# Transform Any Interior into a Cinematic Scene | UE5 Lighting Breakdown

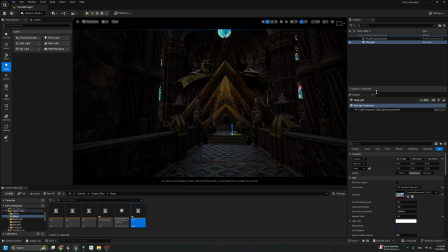(4:08)
So we set up everything now, the post processing and also the global ambience. So I will add direction light to the scene, and we'll try to find a good direction.
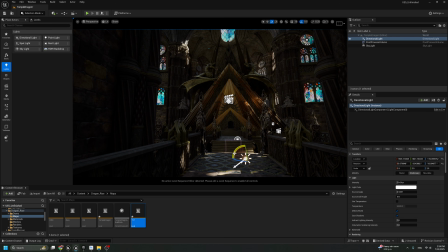(4:28)
So for me, I will try to find maybe this way. To just get some nice lighting. But before we continue, I would like to add the exponential fog.
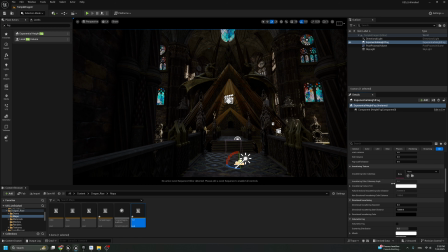(4:48)
Let's put this value on 0.1 maybe, and turn on the volumetric fog. From the volumetric fog,
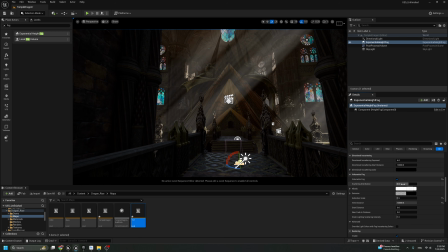(4:58)
we can increase the value to 1.5, and here we will keep it 0.2. And let's go back to the directional light,
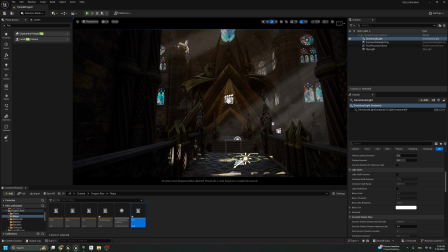(5:08)
and I just need to get some nice direction to get some shadow.
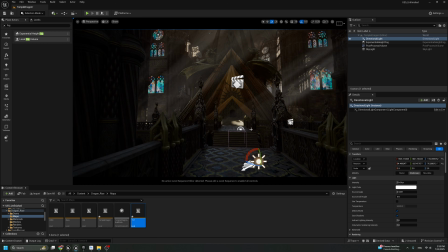(5:21)
Okay, I will try to keep the directional light in this position,
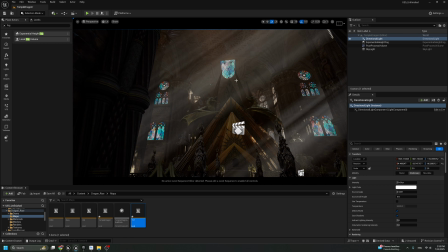(5:25)
maybe because I just need to focus on the main shape here.
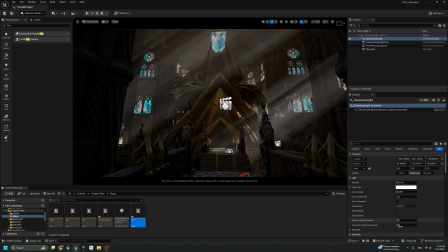(5:31)
Okay, so let's put this as is, and maybe we can add some indirect light intensity, maybe 2.
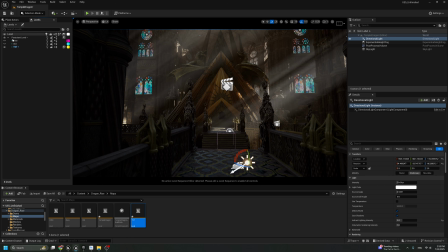(5:43)
So now we have the global shape, but how we can turn our shape from this one to this? So let's go back and search for post-processing, and from the post-processing I will go down,
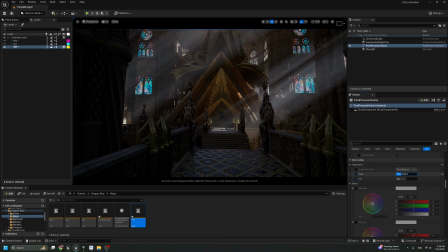(6:01)
and we can turn temperature and tint. I want to get some warm and blue effect.
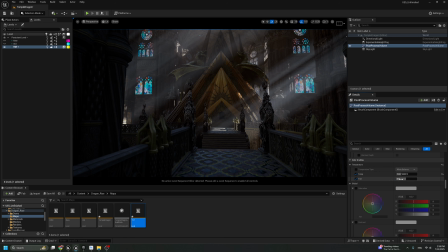(6:14)
So I will put this 5300, and from the tint maybe we can get some greenish effect. Okay, contrast, add some contrast. And if we go down in the mid-tone, here is the trick.
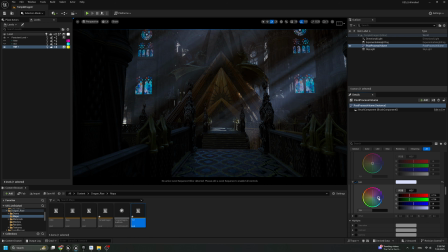(6:34)
We can just move the slider to get this mood. Now we get some nice cold and warm effect. But how we can get the warm effect and what we can do in this place?
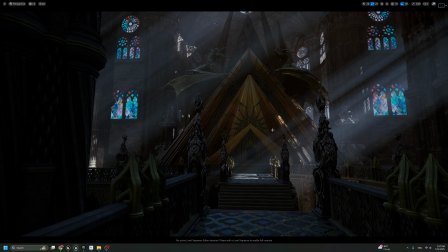(6:49)
The first thing, as a lighter, you have to focus on the main shape. What is the main shape?
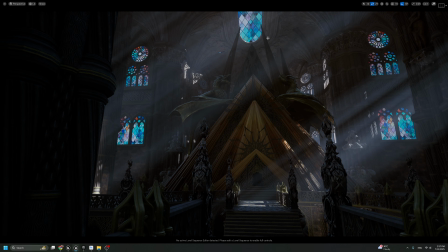(6:54)
We need to isolate this big shape from the background.
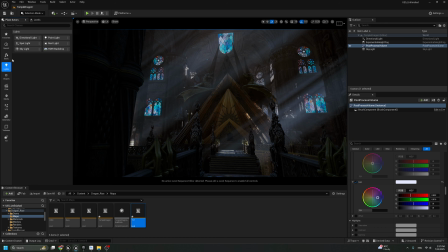(7:00)
Is that correct? So what we can do, I can just add spotlight and put the spotlight near to this dragon
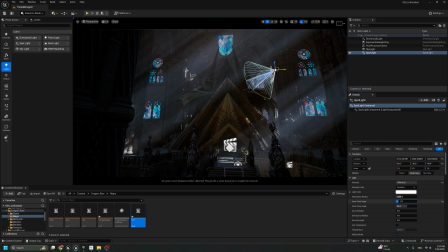(7:13)
statues, and put this, for example, 1000, and extend the radius. From here I just need to make this, the volumetric is 0.
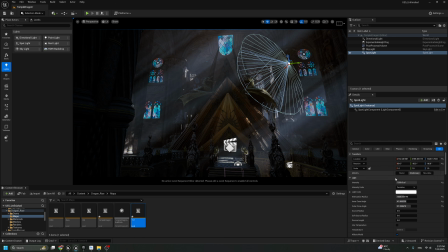Now you can see some nice rim light,
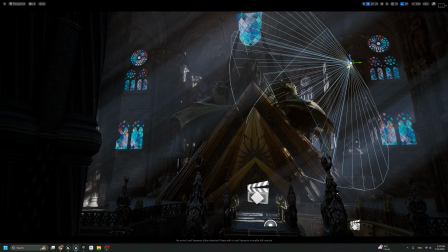(7:39)
because to isolate any shape from the background, you can add the rim light. Okay, so now the rim light, it's make some nice little highlight, so it's gonna isolate this shape from the background.
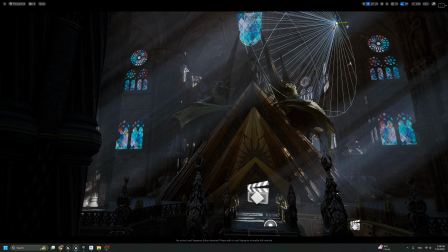(7:55)
We can definitely use it here also with some lower. You see, now we can really see the gold here, and another one there,
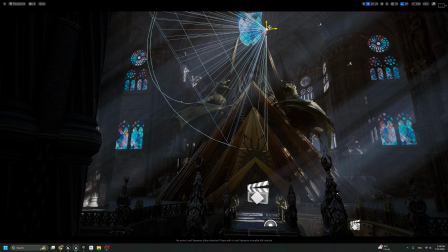(8:12)
but we will try to move it away.
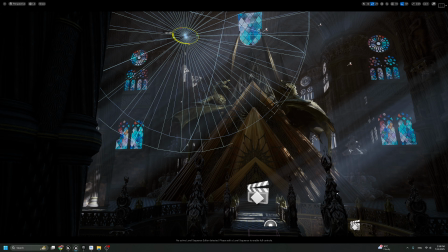(8:19)
All right, and from here I will also add another one, but with different color.
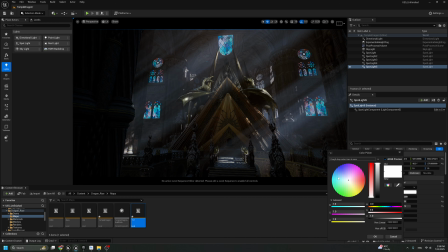(8:29)
So let's say we can even keep it like this, but I would like to just put some bluish effect.
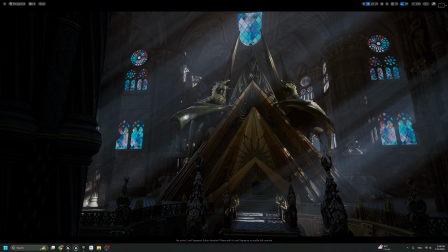(8:38)
All right, so something like this to just get some nice reflection on the shape.
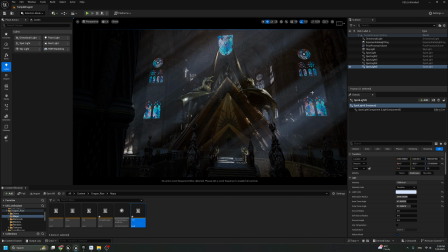(8:50)
So now we have this, the main structure for the lighting. I will add another light to try to highlight this shape as much as I can,
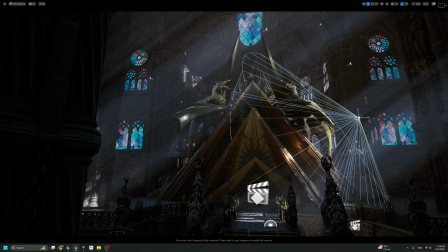(9:02)
because I want to make this place like a gold effect. I need to make this visible. So what we can do, we can use the same light direction and just add it here,
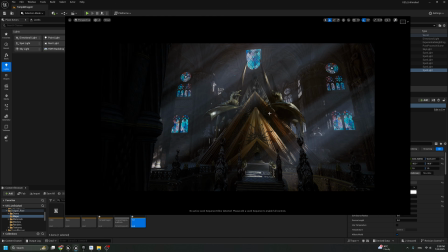(9:24)
but I will reduce the cone effect to just get this nice lighting.
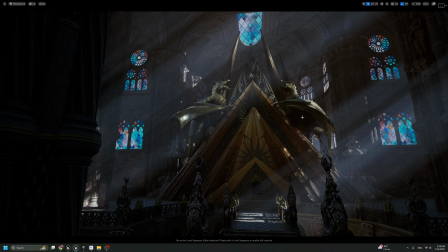(9:32)
You see the difference between, if we hide this light, the difference between this and this, there is big difference, right? So also I will take another one to highlight the background.
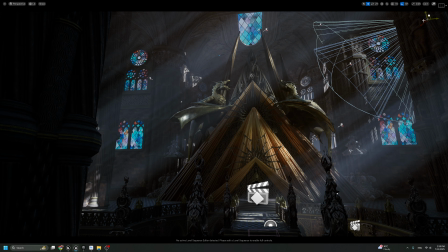(9:48)
So I need to get very low intensity light here, maybe 700, because also the ceiling is very important and the columns to make this visible.
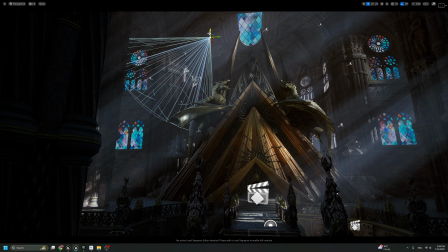So what we trying to do, just try to find a good spot to add your spotlight to light your scene with a good value.
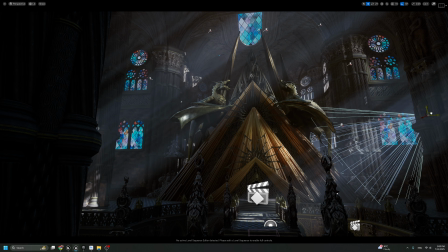(10:25)
It's not necessary to add it here, but I think another one here. No, let's keep the shadow play.
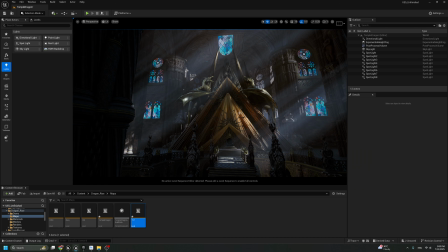(10:36)
So what I feel now, it looks nice, but I want to bring more reflection on the scene.
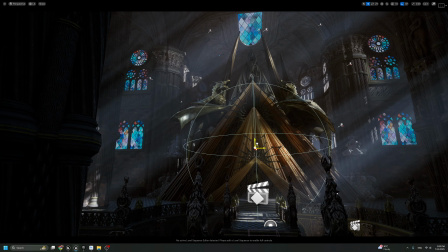(10:44)
So I can add point light and let's put it near to this place
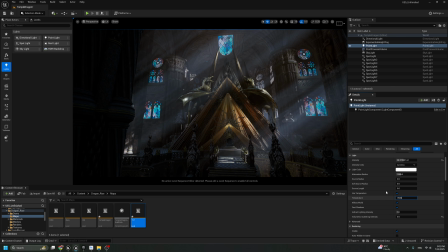(10:54)
and put this value on 0, and let's put this 3000.
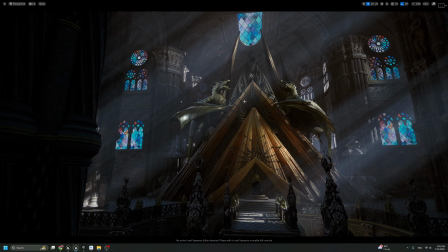(11:06)
With something like this, you see there is boom from here, from this to this. So we just bring some nice reflection, but in the meantime, I need to keep the key light because this area, it's mean for me the key light.
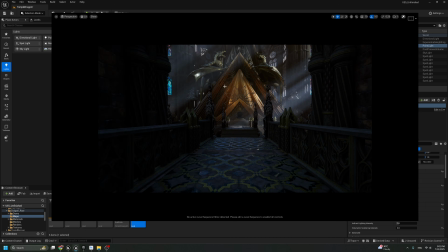(11:27)
If we check here, we have something with nice look.
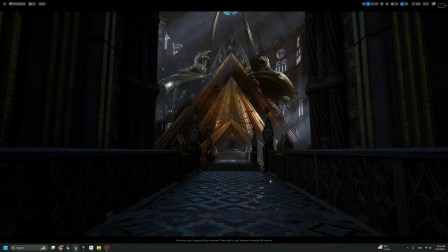(11:34)
All right, so now we need to light this way, okay, the whole way.
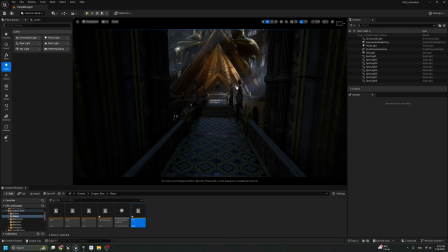(11:43)
So we can add point light also.
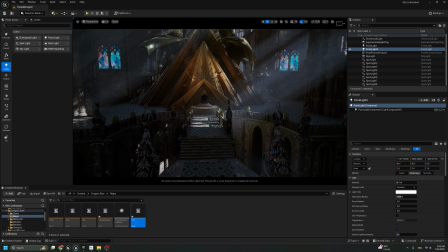(11:49)
I will try to avoid any light near to this place, but maybe we can put 2 here on the side,
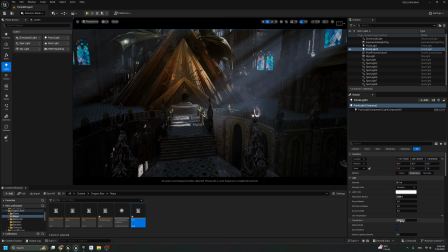(11:57)
but let's put this here first, and maybe this 2500.
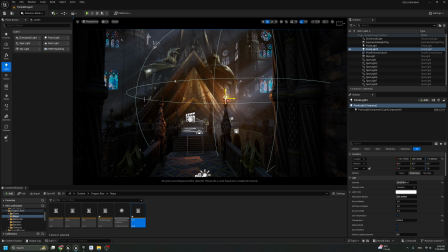And from the source radius, we need some soft shadow. Yeah, 3000.